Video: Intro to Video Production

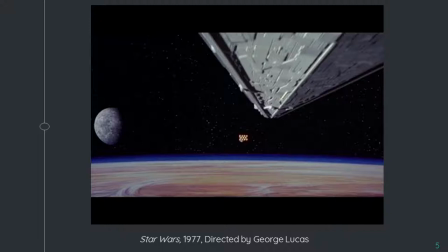4:11 Right. And the arrows of the ship, or the lines of the ship are pointing towards the tiny ship. Yeah. Yeah. I'm just seeing if there was anything else I wanted to mention about this. What about camera angle? How is the camera angle? Show some sort of metaphor here.
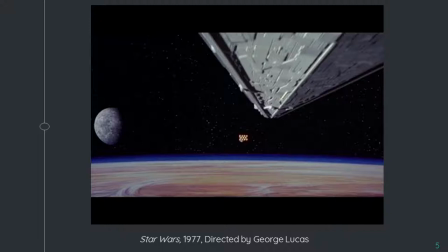4:33 We're coming from the top, so we're looking up at it so we feel inferior. Right. Exactly. Yeah, we feel like we're being dominated by the big ship. So obviously if you actually were watching the movie, you get the title crawl which talks
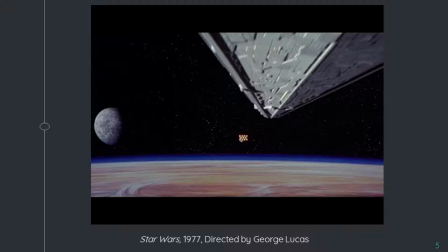talks about rebel spaceships and the evil empire. So you can pretty much guess which of these ships is the rebel and which is the empire just based off of the size and the
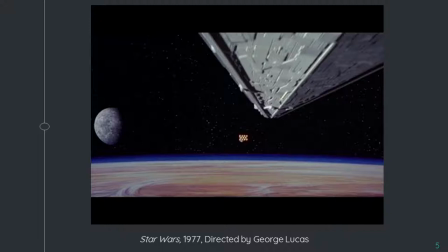5:08 way that the shot is composed and the movement of the objects and the camera angle.
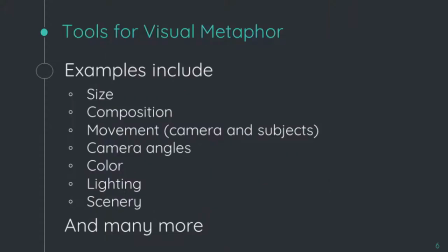5:19 So here Here I have those four, and then a few others of ways that you can use visual metaphor in a video. So we'll go through the ones, those last three, I'll show you a couple just screenshot examples.
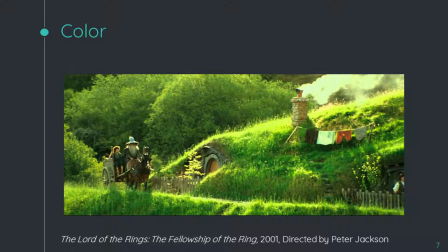5:36 So here's a couple of examples of color, specifically from the Lord of the Rings movies. So here's the start, a scene from early in the first movie, and this is a scene from
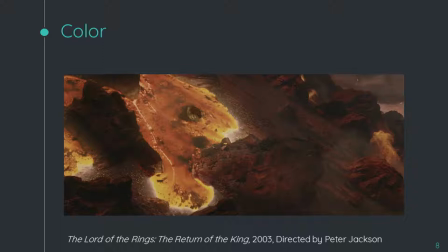5:51 late in the last movie. So what can you perhaps guess from the setting based off of the color here?
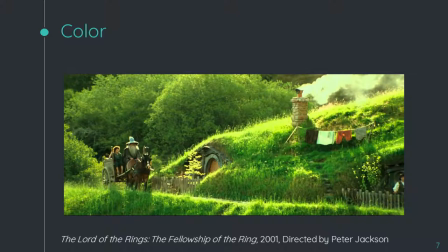5:59 Well, it's the Shire versus Wardover. Right. A lot of life in this one. Drastically different. Yes, definitely. One is very light and happy, full of hobbits, and the other is dark and desolate, full of evil creatures that might be desolate.
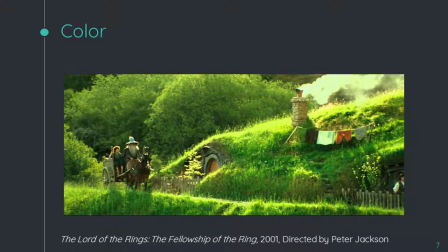6:15 Right. How can you... What about the colors? This is a lot of green and yellow. What might that be suggested? Light. Light. Right. Calming.
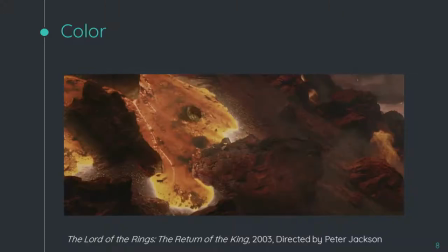6:26 Whereas this is a lot of red and dark and black and... Fire, death, hell. Danger. Yeah. Good.
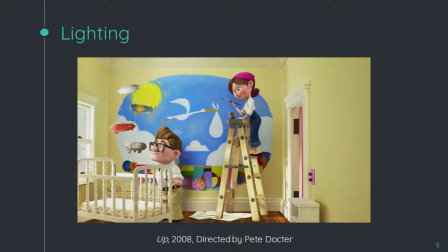6:37 So some lighting. This is from Up. So here's a light, happy scene. And then immediately after that scene, we get this. So there's both, I would say there's both light and color going on here. So here it's all light and happy, of course.
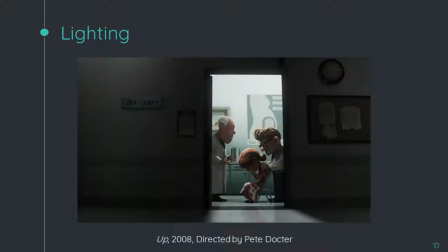6:57 And then here it's dark and of course sad. And even really by itself, if you just show these two images, that tells a story just by itself. You don't even need the rest of the movie to get a story from these two images. One other thing to point out about lighting is how this part is really bright,
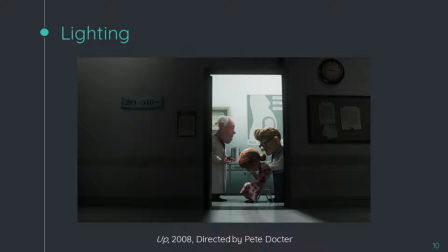7:17 so it focuses your attention towards it, whereas the rest of it is dark because that part of the shot is not important. So that's another thing you can do with lighting is just direct your attention. But generally, of course, bright scenes mean sort of happy and lively and dark scenes can be sad,
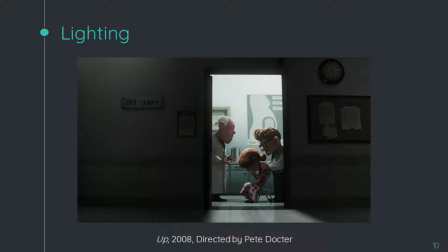7:35 perhaps sometimes dangerous or scary.
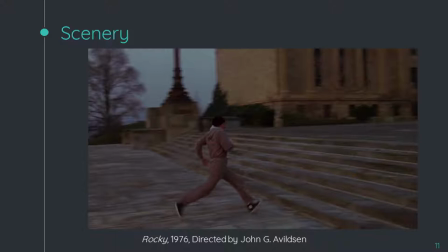7:40 Okay, so scenery I have from Rocky, which I must admit I've actually not seen,
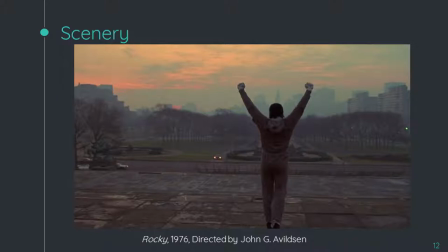7:45 but but this is a very famous example of using a scenery as a metaphor in a movie with him going up the stairs.
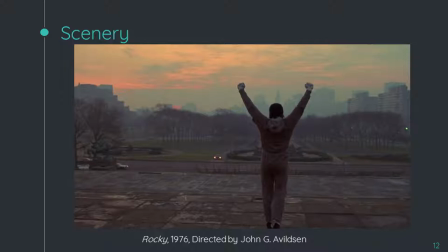8:00 So obviously the stairs represent him working towards and achieving a goal going up the stairs. If you'll remember actually Crystal uses, used stairs as a metaphor in her video yesterday actually. And her is perhaps talking about moving towards a new stage in life.
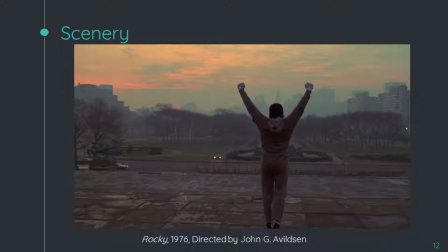8:18 So any questions or comments about these visual metaphors examples?
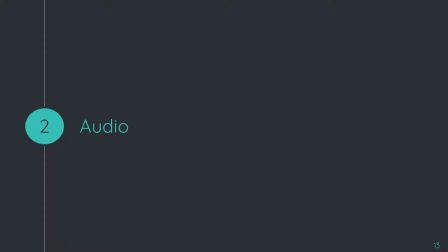8:25 Okay. Next I'm going to talk about audio, which obviously we talked about yesterday with Matt.
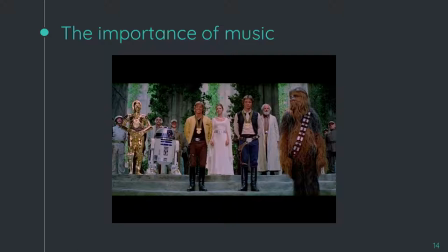8:33 Here's another Star Wars example. So someone actually took the ending scene of Star Wars and actually took the music out. So first I'm going to play it with the music just so you get an idea if you've not seen the movie before.
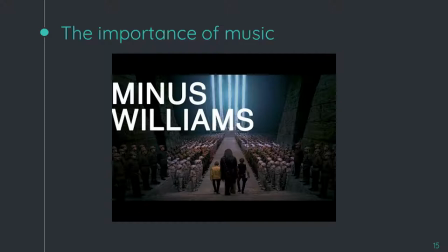8:52 So you get the idea. Without the music, the scene is just terrible. If you Google that, you just do like Star Wars throne room, no music, and it'll pop up.
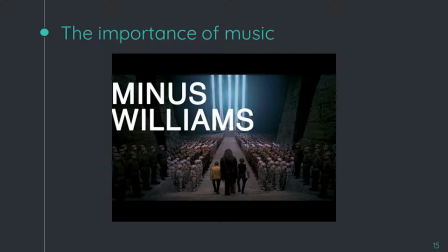9:06 So as you can tell, music is clearly a very important part of that scene, and if you don't have it, it's just awkward and just weird, and they're just sort of like standing around smiling at each other, whereas with the music, it's much more triumphant. And it's, of course, John Williams, the great composer who won an Academy Award for this movie.
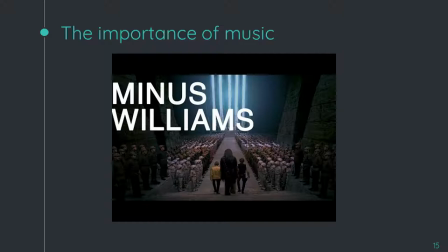9:26 So clearly the music is very important. And also, the type of music can make a big difference too.
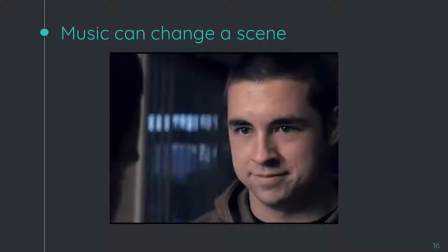9:34 So, let me get to the right point in the video. This is a guy who made a whole video about music. I'm just going to show a couple clips. Basically took the same scene and just put different music with it.
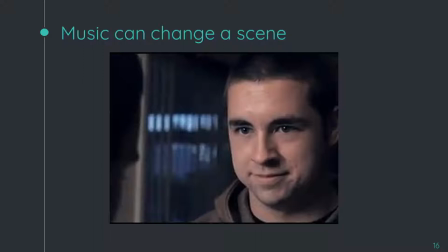9:51 Okay, you get the idea. So then let's go to 250 with the same scene. Okay, so, what can you tell me about how this scene is different? It feels silly. Yeah. So whimsical.
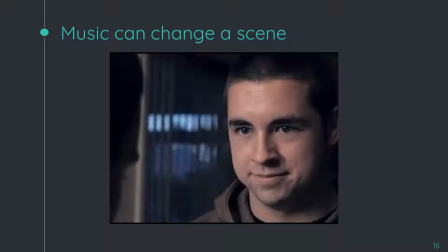10:08 Well also it seems like he's breaking in or like you know like doing something bad in the first round. But now it's like he's coming home for Christmas time or something. Right. What's weird is they have like the Santa Claus thing on the door and it feels out of place in the scary music but here it feels like right at home.
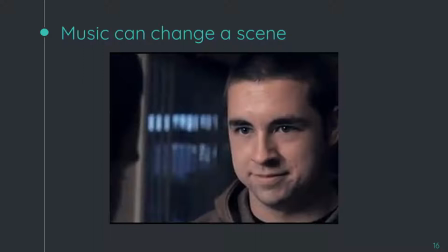10:26 Yeah. It's still kind of weird though that he's wearing like a hood to this happy music like it's still shot kind of creepily. It's kind of shady, I don't trust him either. In the second one, I feel like he just got on these super hungover and like... Yeah, so it's more like a comedy. Yeah, I could see that.
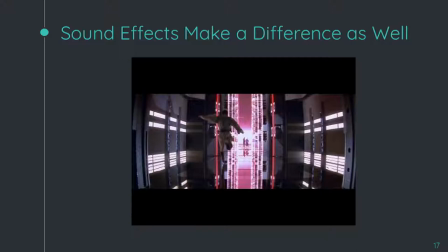10:46 Okay, so next I'm gonna do, this will be my last Star Wars example. Aww. I actually don't have that many more examples. But this is, um, just, this is someone did this scene for the first episode one, not the first Star Wars, of, um,
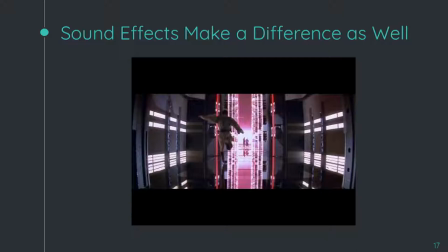11:06 Darth Vader, not Darth Vader, sorry, Darth Maul and Obi-Wan and Qui-Gon Jinn fighting. And I'm just going to play the original real quick just so you can get an idea.
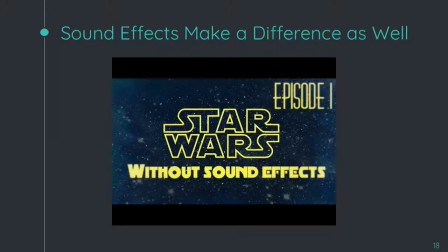11:19 So yeah, sound effects obviously also make a big difference in movies. I mean, obviously this is an action scene, probably in your classrooms you're not going to be doing a whole lot of action scenes, but I mean, I don't know what your students are planning on doing, but sound effects can just be as basic as creating a setting.
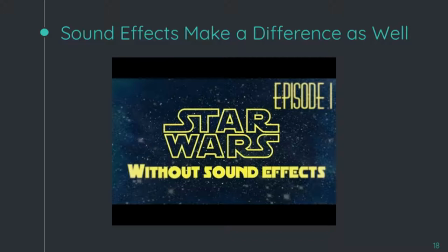11:37 So you can have like bird chirps if you had an outdoor scene or if, I don't know, someone was knocking on the door and you just couldn't get good audio of it from actually there. you could go online and just get a sound effect of someone knocking on the door and it'll just
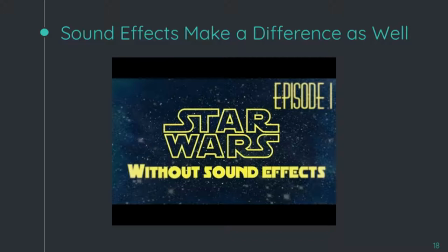11:52 sound much better than recording it live. So there's a lot of different ways that you can use sound effects. Any questions or comments about audio?
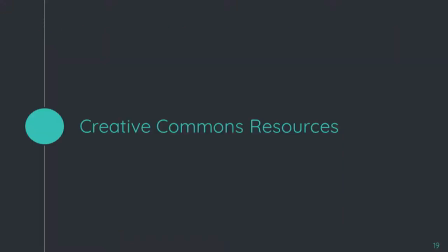12:03 Okay, so real quick I'm going to show you where you can get some good audio from Creative Commons resources,
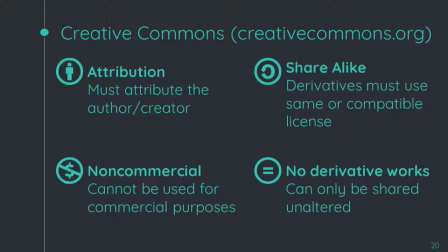12:14 but real quick I need to explain what Creative Commons means so that you know what resources you can and cannot use.